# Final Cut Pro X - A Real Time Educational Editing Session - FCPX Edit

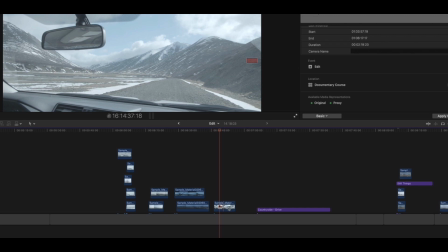745s
So this is a little bit different from the others. So I'm going to put it to the side.
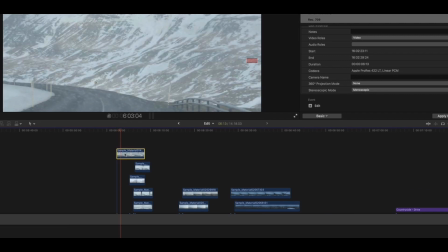752s
Let me start with snow. Look at the snow shots here.
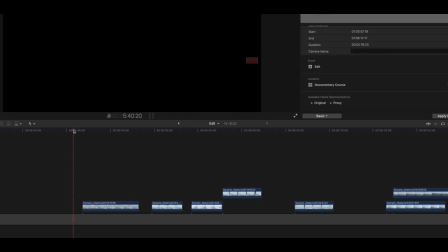760s
One.
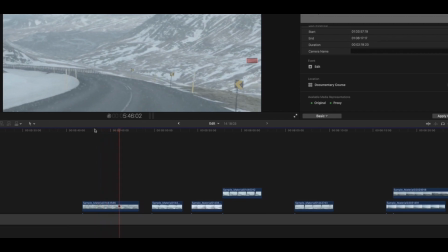764s
That's a nice section here.
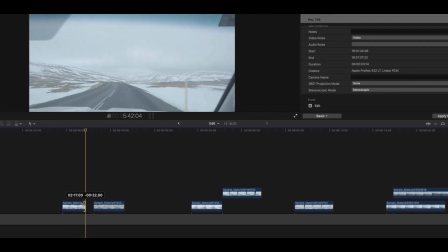770s
Let me see. 1, 2, 3, boom. This is the side.
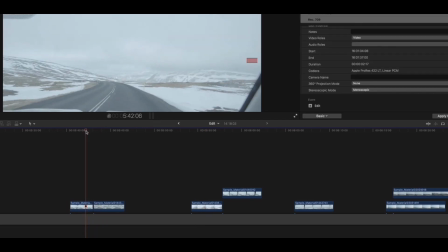778s
This is front view from the car. Front, front.
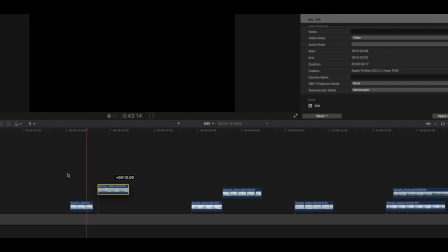784s
So we always want to differentiate. So for example, I mean, not always, rules are meant to be broken.
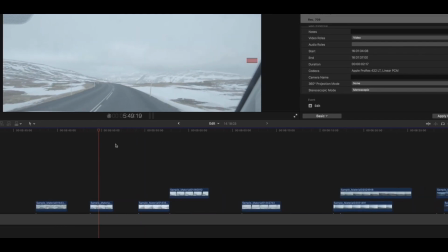792s
But in this case, I'm gonna do, this is front, and then we go to the fairy tale tool. Once upon a time, we were looking at the front of the car, and it so happened we could also see on the side of the car.
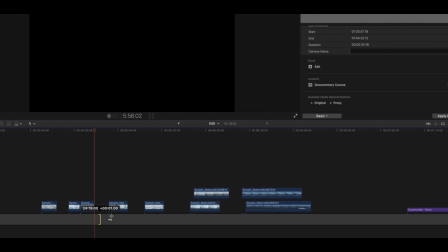806s
Boom. And then we go, let's try this one.
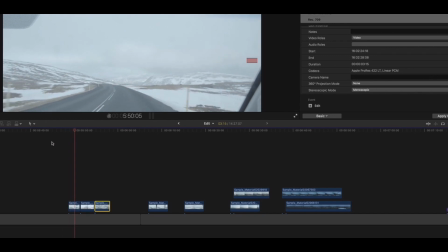815s
Roll it. This is looking good. So we have front, side, front.
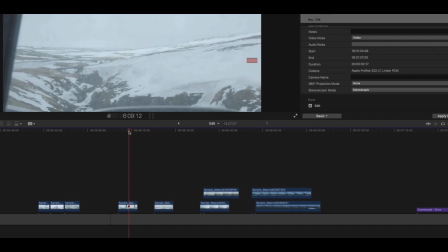825s
Let me took it here. This is side. This is side. So what if we start with this one and this one?
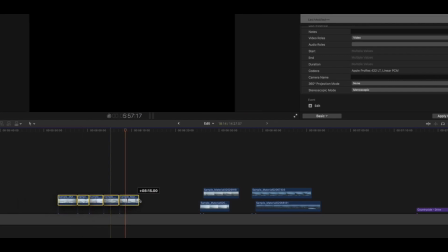835s
Then we have kind of a nice differentiation, which would be, look at these shots.
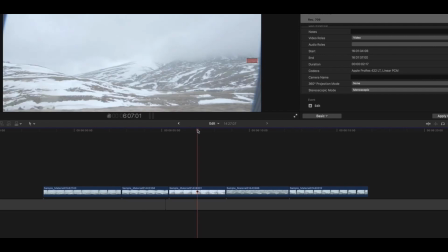843s
Side, front, side, front, side. See how it works? So there's something about this one that doesn't work. I think it is because the frame size is similar.
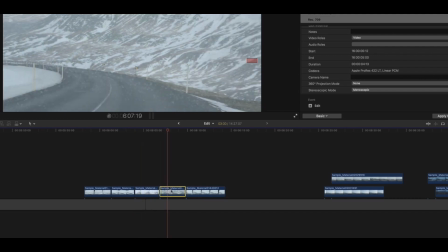859s
So what I'm going to do, I'm going to swap these two.
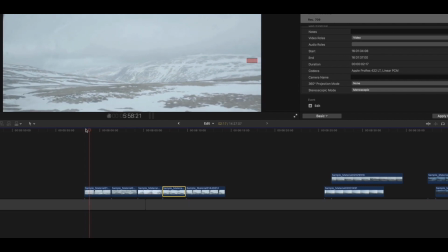868s
There we go. Let's see what happens. So there wasn't enough differentiation.
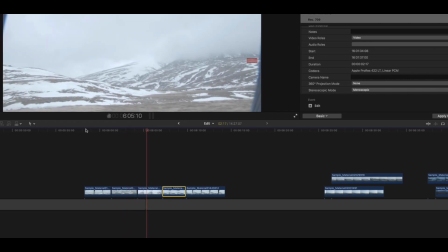874s
This seems to work fine. This works. This is fine.
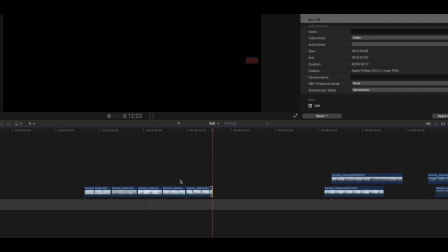883s
That's fine. Good. So now we have a little bit of drive here. So what is that here?
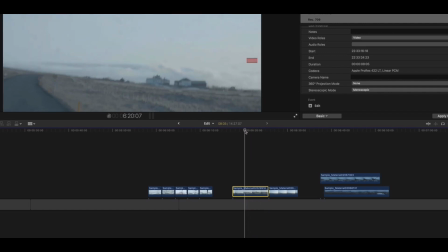889s
This seems to be something else. So let's say, what about if we just start here?
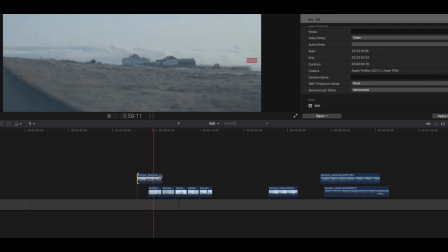896s
1, 2, 3, boom. Here, and this one here.
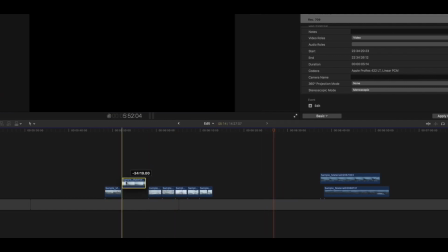902s
So this is maybe the story here is perhaps
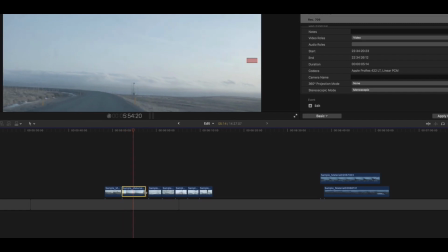910s
we're in a place that has no snow. And then, boom, we have snow.
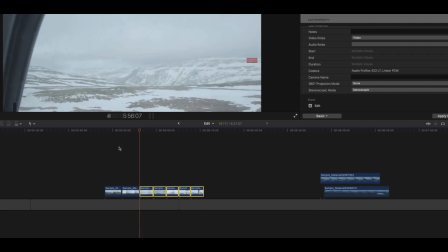917s
Let's check it out.
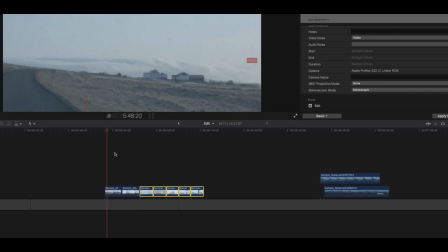925s
Okay, that's good. Let's shorten a little bit. 1, 2, 3.
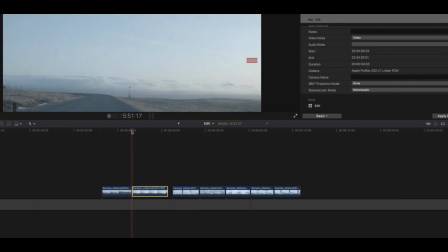931s
So when I do 1, 2, 3, I'm kind of making sure that I've understood the information that is in the image. And as soon as I have, boom, I add it away from it.
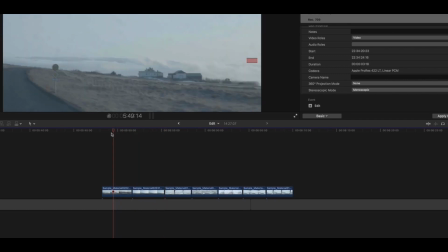944s
That way, we're always doing some kind of differentiation before the shot drops in interest. Let's go and look at it like that, okay?
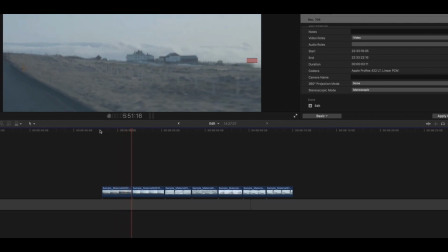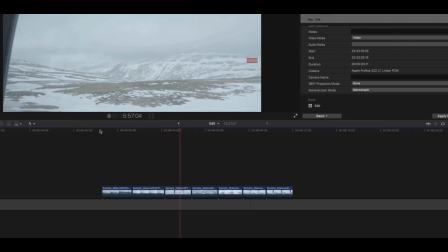So here we have this section here. This is Countryside Drive. I'm just gonna double speed over it to check the rhythm.
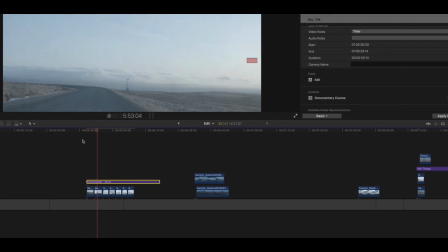974s
This is something that I do on a regular basis.
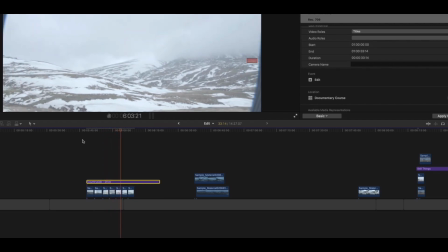977s
Going double speed kind of helps me go ba-ba-boom, ba-ba-ba-boom, ba-ba-ba-boom, and so on and so forth.
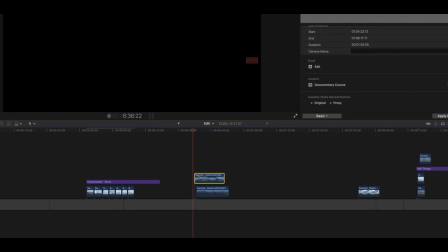985s
Rhythm, rhythm, rhythm. So here we have a little bit of darkness. Maybe we can use that to transition into the night.
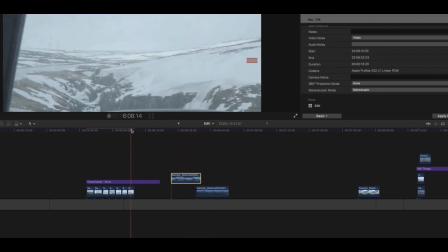991s
What was the last thing we saw? Side view, and this is frontal view.